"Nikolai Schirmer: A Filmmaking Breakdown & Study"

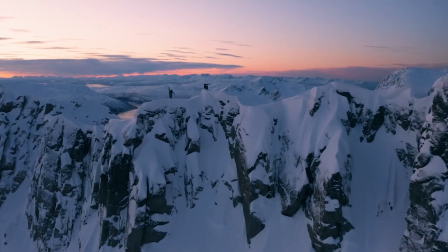If you don't know who Nikolai Schirmer is,
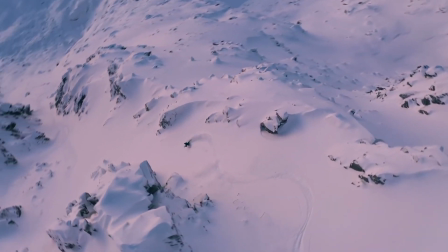he is a professional skier from Norway that shoots and edits all of his own short YouTube videos, and they are absolutely insane.
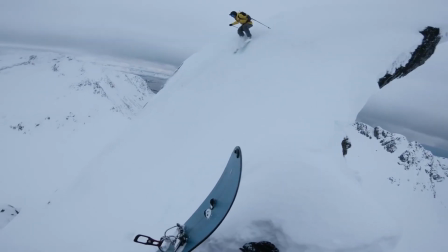After randomly stumbling upon his videos, I was hooked instantly.
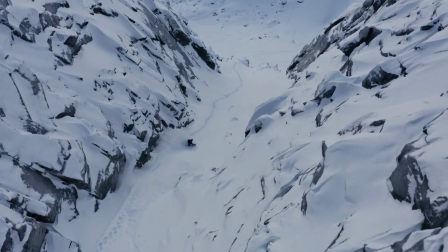His storytelling, the beautiful shots, the insane adventures, it all felt really new,
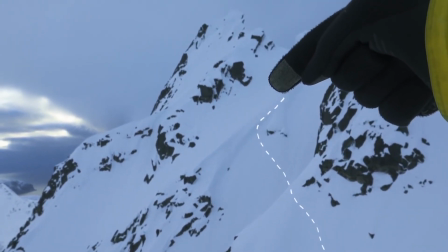really well produced, and just different to anything else that I've seen out here on YouTube.
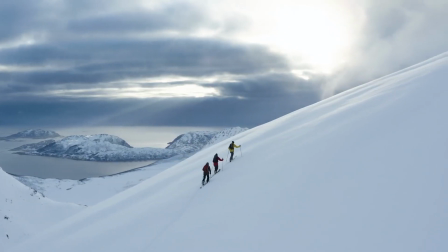So in this video, I'm going to break down Nikolai's filmmaking style to see what we can learn from his short films on YouTube.
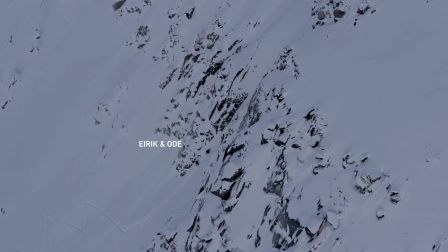I'm sure I'll miss a few things, and if I do, feel free to comment in the section below. The first thing we'll talk about is his drone shots.
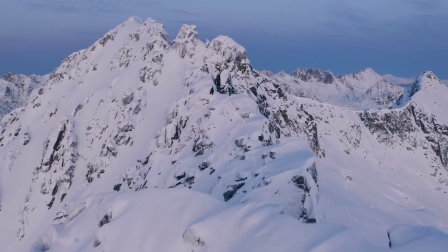Now, he shoots on the DJI Mavic Pro 2, 4K and 10-bit, which is the Mavic Air 2 Pro.
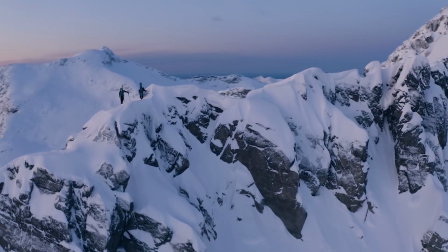It's a beautiful drone, definitely one of the higher quality ones. The one thing I notice about his drone shots is that he always has more than one axis of motion,
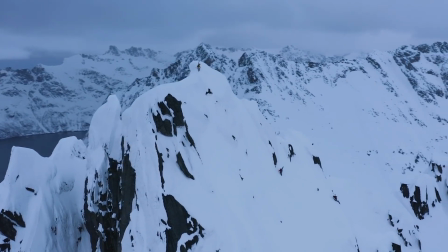which adds a lot of depth to his shots and is very important in the mountains.
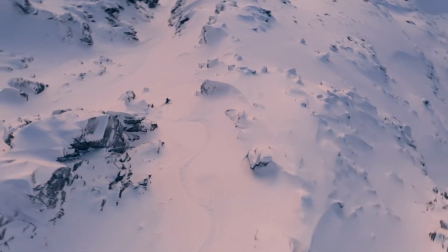So if you only fly in one direction, let's just say you flew sideways as someone was walking on a mountain ridge, it would look kind of 2D.
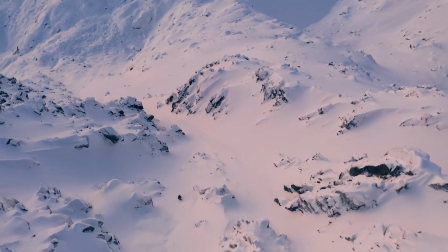But what Nikolai always does, he adds another input into his drone controller, and you'll see in these shots,
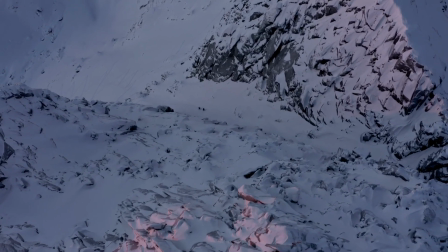he gets a ton of depth as you see him kind of roll around the mountain or the subject.
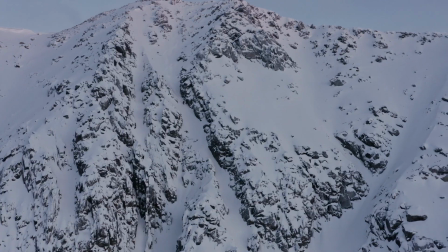And that is key to getting the look that he gets, something I think we all should take note of.
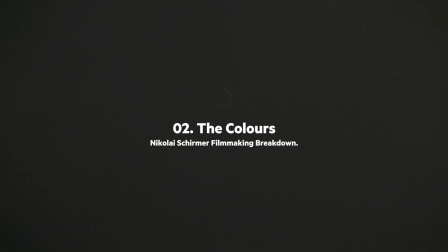The second thing we'll talk about is the color of his videos.
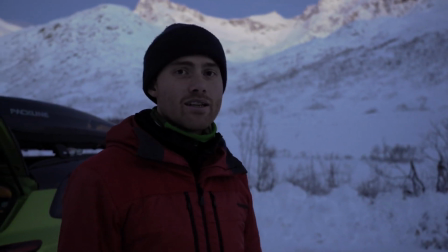I don't think that Nikolai does a ton of color grading, but what I will say is that most of his shots are perfectly exposed.
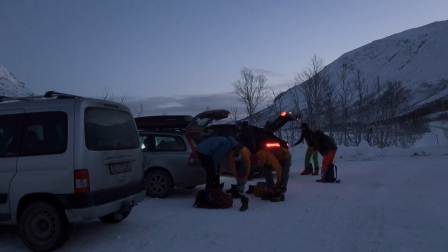That seems obvious. Why not have your shots exposed?
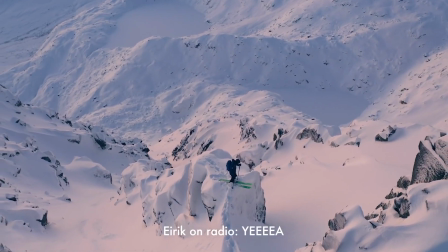But when you go around YouTube, you'll see a lot of people that do blow out at least some parts of their shots.
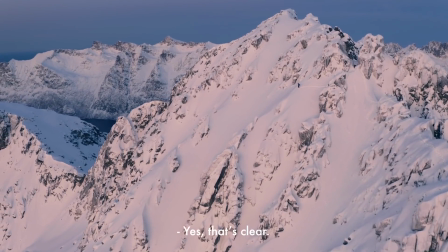He rarely does, and also, as I mentioned with the drone footage, he doesn't seem to use auto exposure a ton,
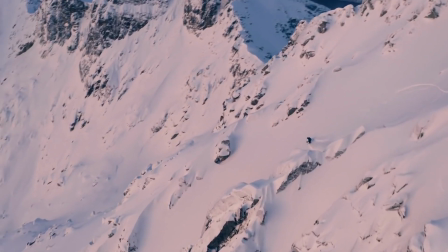maybe on the GoPro, but on his A7S III, he always uses manual exposure,
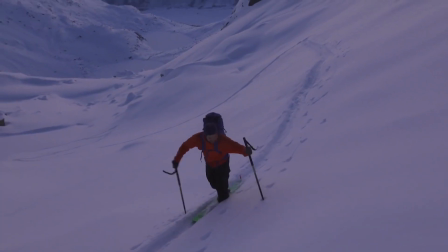so it never changes mid-shot. In terms of the colors, I think it's helpful that he's often shooting in Norway,
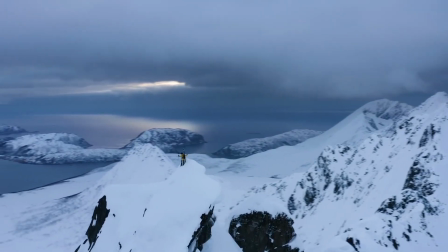where the sun is really, really low, and it gives great lighting and great shadows.
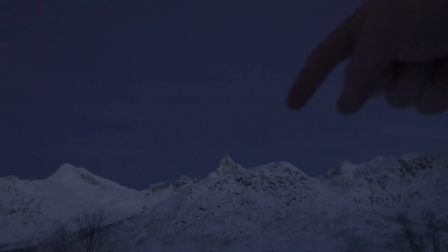It's not too harsh. Most of us don't have the luxury of having a low sun angle in the sky all day, but it's a reminder,
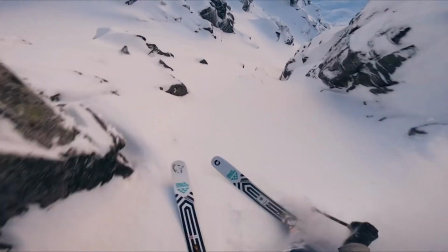try and shoot super early in the morning or at sunset, try and get those nice long shadows.
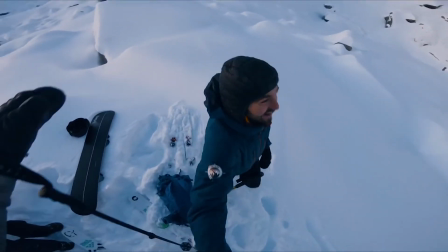That's definitely an important part of his style. The next thing we'll talk about is his editing style.
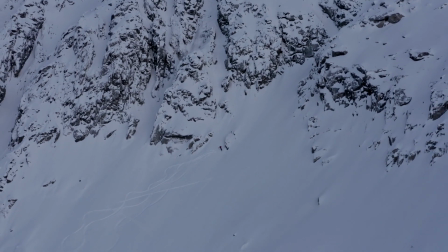One of my favorite things is how he uses audio from his GoPro or his camera on the ground,
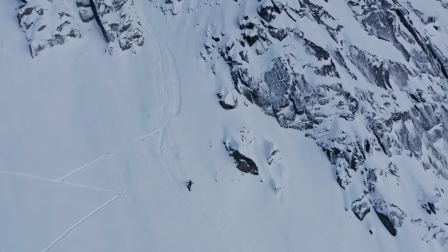and he'll use that with the drone footage,
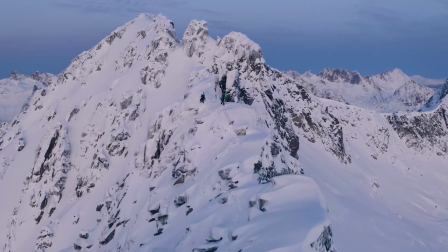and it just gives you a feeling of how big the mountains are and how small they are in comparison. And then with his storytelling, he follows a pretty basic storytelling template, but it works.
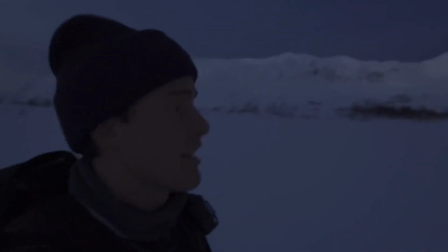You know, what more can you ask for? He lays out the adventure, throws in some jokes.
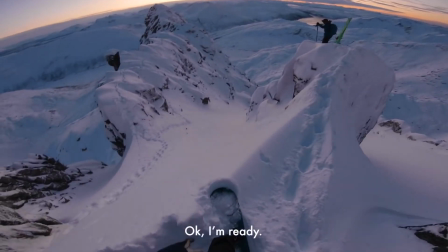I've done that one. I did your mom.
Adds suspense, which in the backcountry is not hard to do, and then has a resolution.
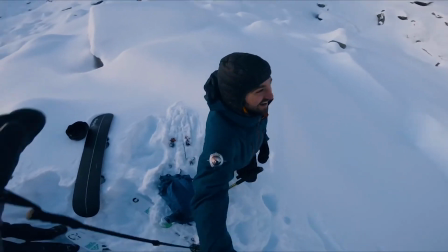That was epic.
It's simple, it's clear, easy to follow along, and it's exciting the whole time.
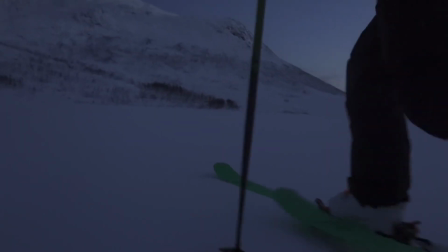Overall, I'm super happy for Nikolai and his channel. I think it's going to absolutely explode this year.
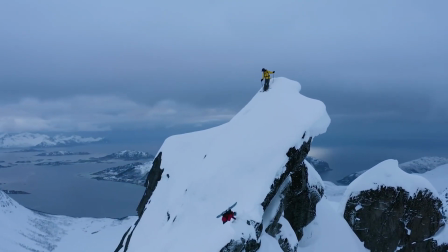I remember finding his channel when it was at 8,000 subscribers last year, and I think it's going to be huge, and he definitely deserves it.
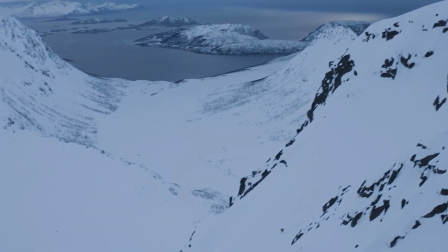Feel free to check out my filmmaking workshop linked below if you want more case studies like this. I have some in there, and I'll be adding more. If you want more case studies on my channel like this one, please leave a comment below, and I will see you guys in the next video.